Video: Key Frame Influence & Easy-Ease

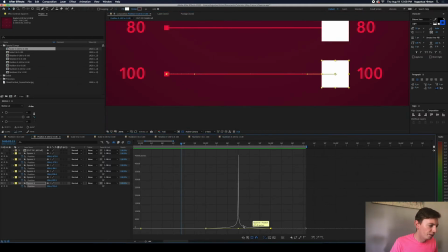Both of these keyframes on either side, again, if we click, they have 100% influence, which means each of them want the object to hang around them for as long as possible.
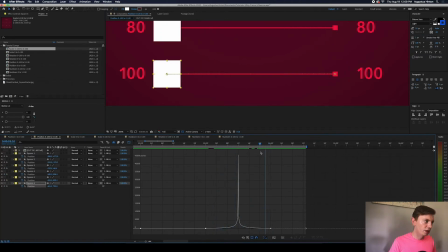As you can see, it's a really slow start and a slow finish, which means almost all the distance has to happen like right in the middle.
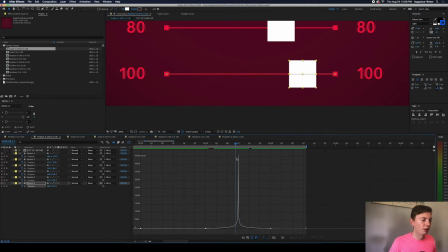So it's doing a huge leap for these like 2 to 3 keyframes right in the middle, and very little motion on either side.
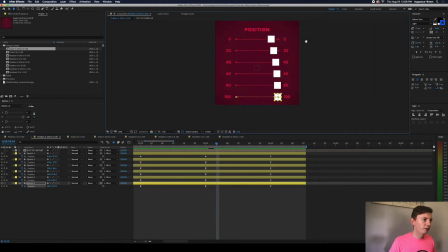And you can see, since all of these, even though they're all different easy ease amounts, influence amounts, since they're equal on either side, if we go right in the middle, they're all going to reach that midpoint at the same time,
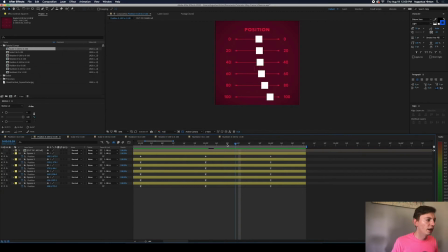even though, of course, either side of that looks very different for each of these. Again, you know, you're starting and ending at the same time for every single one of these. And, you know, in terms of practical use of this is just really nice. Maybe you're just moving something on the screen from one point to another, and, you know, you want it to look kind of natural,
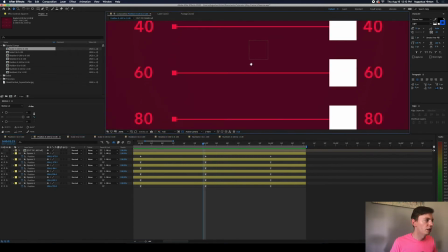so maybe like, I don't know, 40, 60, 80, somewhere in that range would look kind of nice.
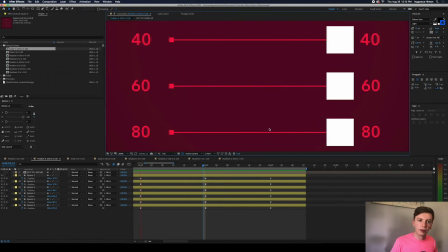Just to have something move across, moving over for some more information to come on in the screen, whatever that is.
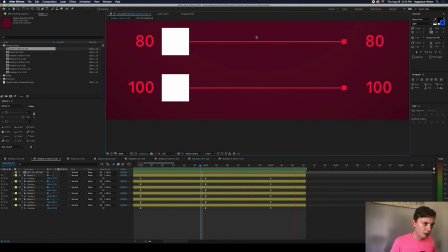Because, you know, this is looking a little crazy, but there's a time and a place for everything. Okay, so that kind of covers position. I hope that's a good kind of base understanding of what influence is.
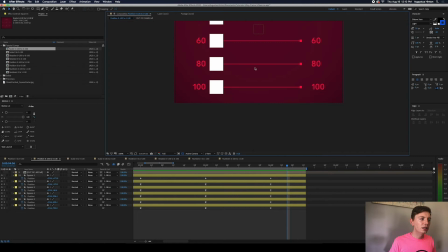And I wanted to also show you that this idea applies to any keyframe that you can apply in After Effects. And you know, you can keyframe just about anything with effects, scale, rotation, position, and, you know, anything.
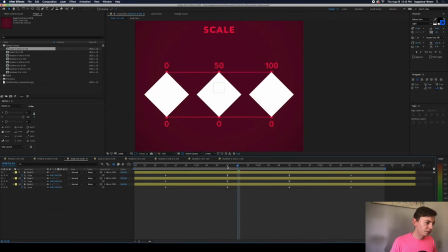So for scale, it's the exact same idea applies.
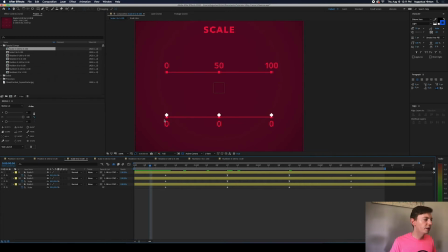We're starting at our base scale here, all these little white squares, 0% influence on this bottom starting scale, and we range from 0 to 50 to 100 on the top. So I'll hit play, and we'll just watch that for a quick second. Exact same idea.
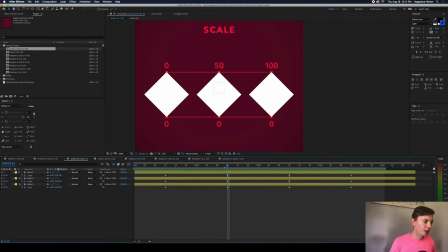They're all gonna get here at the same time, but 100 is gonna approach much more quickly than the 50, and like a lot more quickly than the 0, 0.
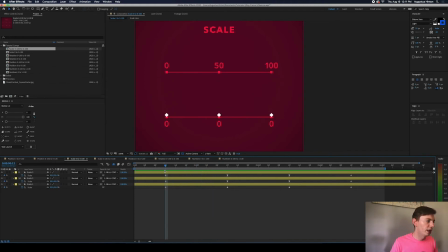The 0, 0 is going to be a constant rate of growth. 50 will have a nice little softness to it, and 100 is going to jump way up.
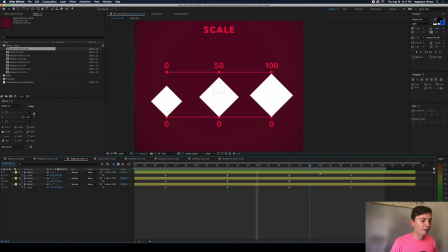And it's the same idea, shrinking down. They're going to hang around these keyframes a lot longer and quickly zoom into their ending keyframe, which has no influence. And a practical application of kind of these varying degrees, maybe you are
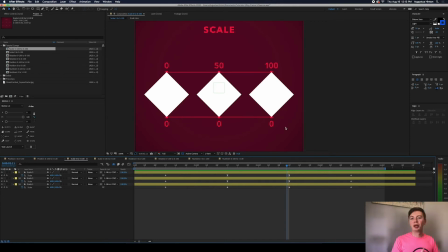transitioning an icon of money into a donut because you bought a donut with money, so you convert the money into donut, whatever. Oftentimes I'll have something shrink down and then right in its place something pops up to replace it, like it kind of transformed into that thing.
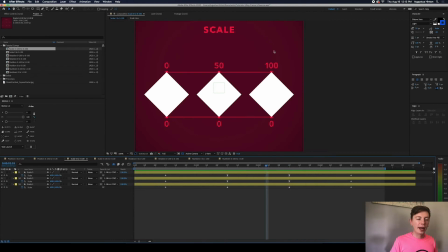And so I typically like to do a really high easy ease on, so kind of like this 100 here, on something like that, because it, again, you start to see some movement, so that cues the viewer in, hey, you gotta look over here, which you could also do with some like anticipation where it gets a little bigger and then shrinks, clutch.
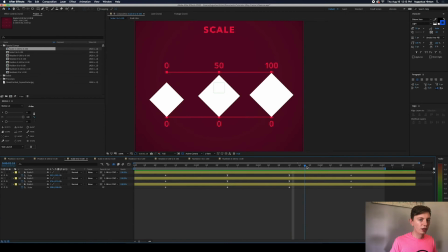But for this example, you start to see some movement, it cues the viewer to look right there, and then you can quickly communicate this is gonna shrink down.
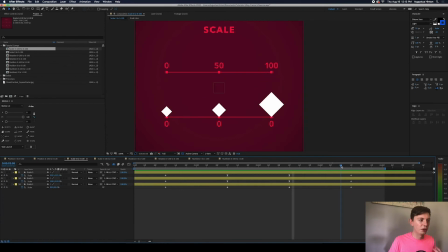Because that idea is not difficult, you just have to let them see it. So it'll shrink down, and then typically what I like to do is the same thing to have something appear. We'll do like this kind of 0 to 100, quickly appears, and then
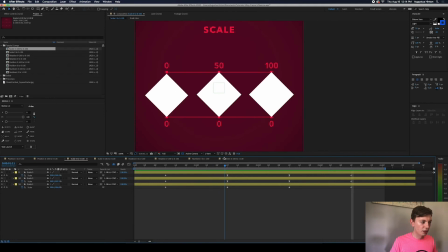slowly reaches that final scale.
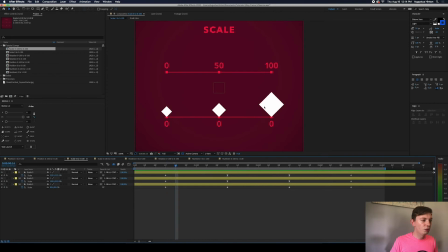And this is kind of the same idea, assuming it's the same, you're looking in that same spot. You can really quickly show that this is growing, and then even if the viewer wasn't looking at it, they saw something happened, and this really slow approach to the final scale allows them to understand,
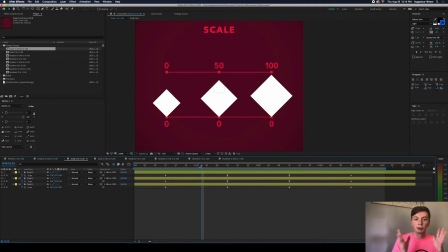oh, this grew, scaled up really quickly, this popped onto screen.